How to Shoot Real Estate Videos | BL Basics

Hey there, I'm Drew from BorrowLenses.com. Over the last few months we've seen a ton of industries lean into content and deliver it right to potential customers' inboxes as a way to shift and survive under our current circumstances. One of those industries is real estate. With fewer people able or willing to check out a house in person nowadays, the photos and videos representing a property need to make an immediate impact and apparently they are clients are happily embracing virtual tours professional photos and the wild card real estate video as long as they're useful and engaging basically don't champion amazing content when a potential home buyer clicks a link and sees something like this look it's not your fault in my opinion real estate video suffers from a bit of an identity crisis. While professional photos have been a must for a long time and 3D tours are becoming increasingly popular, video has struggled to find a consistent foothold in the industry. And I think that's because no one really knows what it should be. So in this video, we get industry-specific, providing real estate video ideas to help you create engaging, impactful real estate video content. So before we start shooting, it's important to establish the purpose of a real estate video in the first place because it will influence the way we shoot. Now don't take the easy way out and say it's to help sell a house. Sure that's a given.
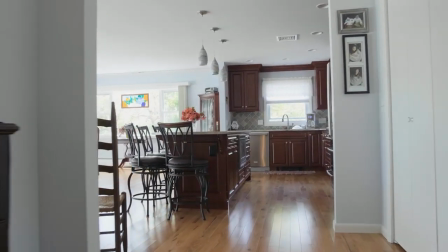(1:38)
Be realistic. I've always viewed it like a movie trailer. Showcase the best parts of the home in an entertaining way in order to build excitement to see the real thing.
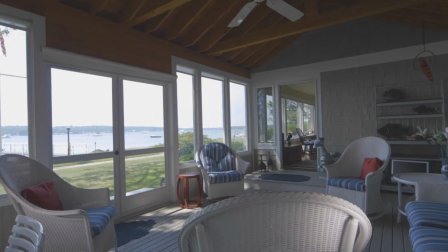(1:47)
Good quality photos can tell you what the house looks like, a 3D tour can show you the flow of the home,
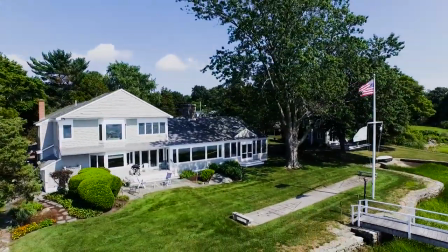(1:53)
and bullet points can give you the hard info. but it's video that can piece the entire story together and convey emotion along with it not to mention serve as a great brand
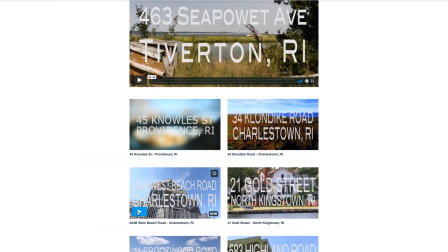(2:03)
building for agents even when the home is sold you're creating a library of dynamic outside-the-box marketing tools to show what you bring to the table for your clients so we know what we want out of it but how do you shoot real estate video we want to build excitement and I've
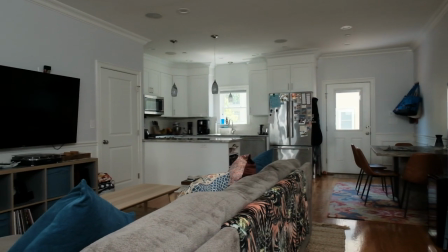(2:19)
tried to achieve that through constant movement I'm not trying to mimic an in-person walkthrough or reveal things as the shot progresses,
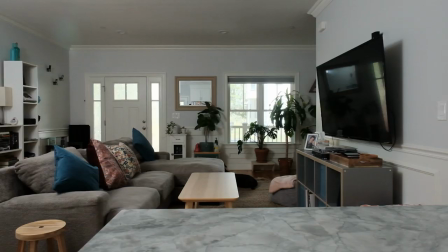(2:27)
by the time the first frame of a shot hits the screen, the viewer has probably seen all the important details I'm trying to show.
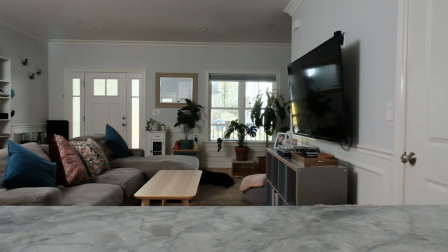(2:35)
But movement keeps them from getting bored like they might be if I'm just using a static shot. Now I've typically utilized one of two things to achieve this movement, a gimbal and a slider. Since they've become more intuitive and compact, gimbals have become the go to and it's easy to see why.
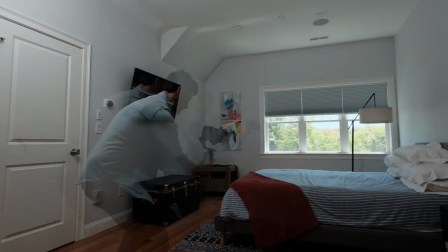(2:52)
You can really unleash your creativity when it comes to movement and give you free reign over the house.
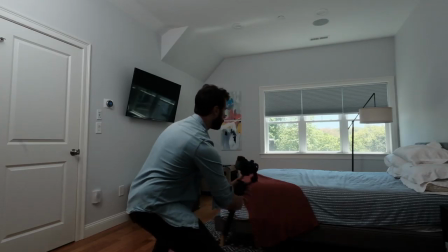(2:58)
The issue is you can get a little carried away with all that freedom. When I use a gimbal, I try to mimic the same types of shots I'd get on a slider or jib. This keeps me in check and prevents my movements from getting away from me. Longer shots become harder to control and more difficult to smoothly fit in your edit if you didn't time it just right.
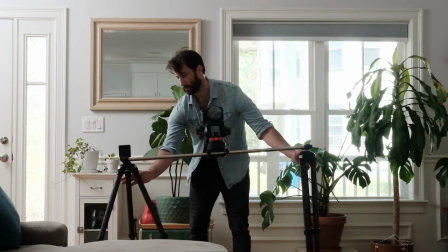(3:20)
A slider is definitely more cumbersome,
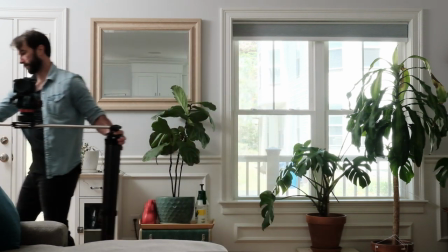(3:22)
can make it more difficult to move from room to room and limits the amount of ground you can cover in any one given shot.
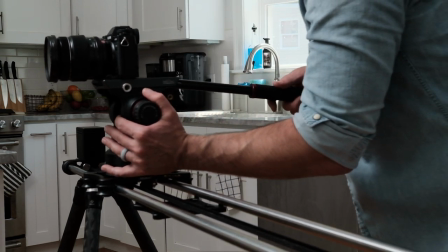(3:29)
The benefit, however, is it puts you firmly in control of your shots by giving you an established track.
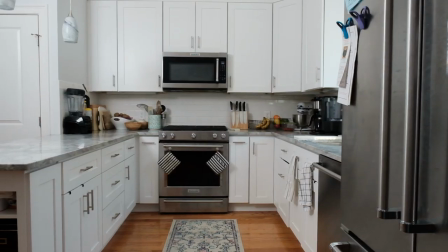(3:35)
This will make your edit easier and give the video consistency and rhythm as opposed to working with random movements that may or may not flow together all that smoothly.
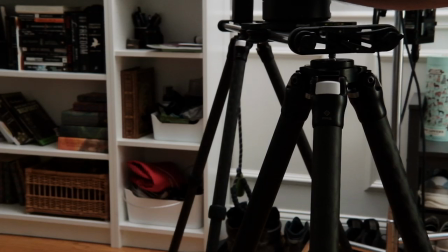(3:44)
A couple slider quick tips. Two tripods mounted on both ends will always yield a more stable shot,
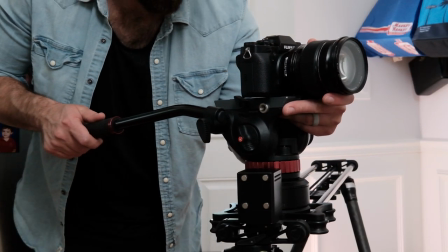(3:50)
and a fluid head on top provides versatility for more dynamic movements and positioning you may think you're missing out on by foregoing that gimbal.
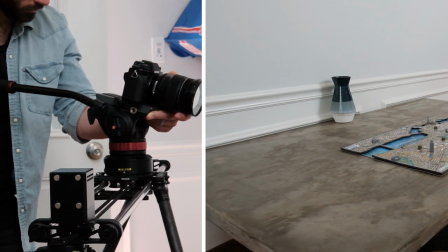(3:59)
Also, don't feel like you need to go with the longest possible slider.
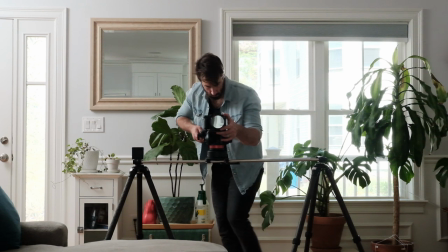(4:03)
I guarantee by the time you go end to end, you've already cut to the next shot in the edit anyways.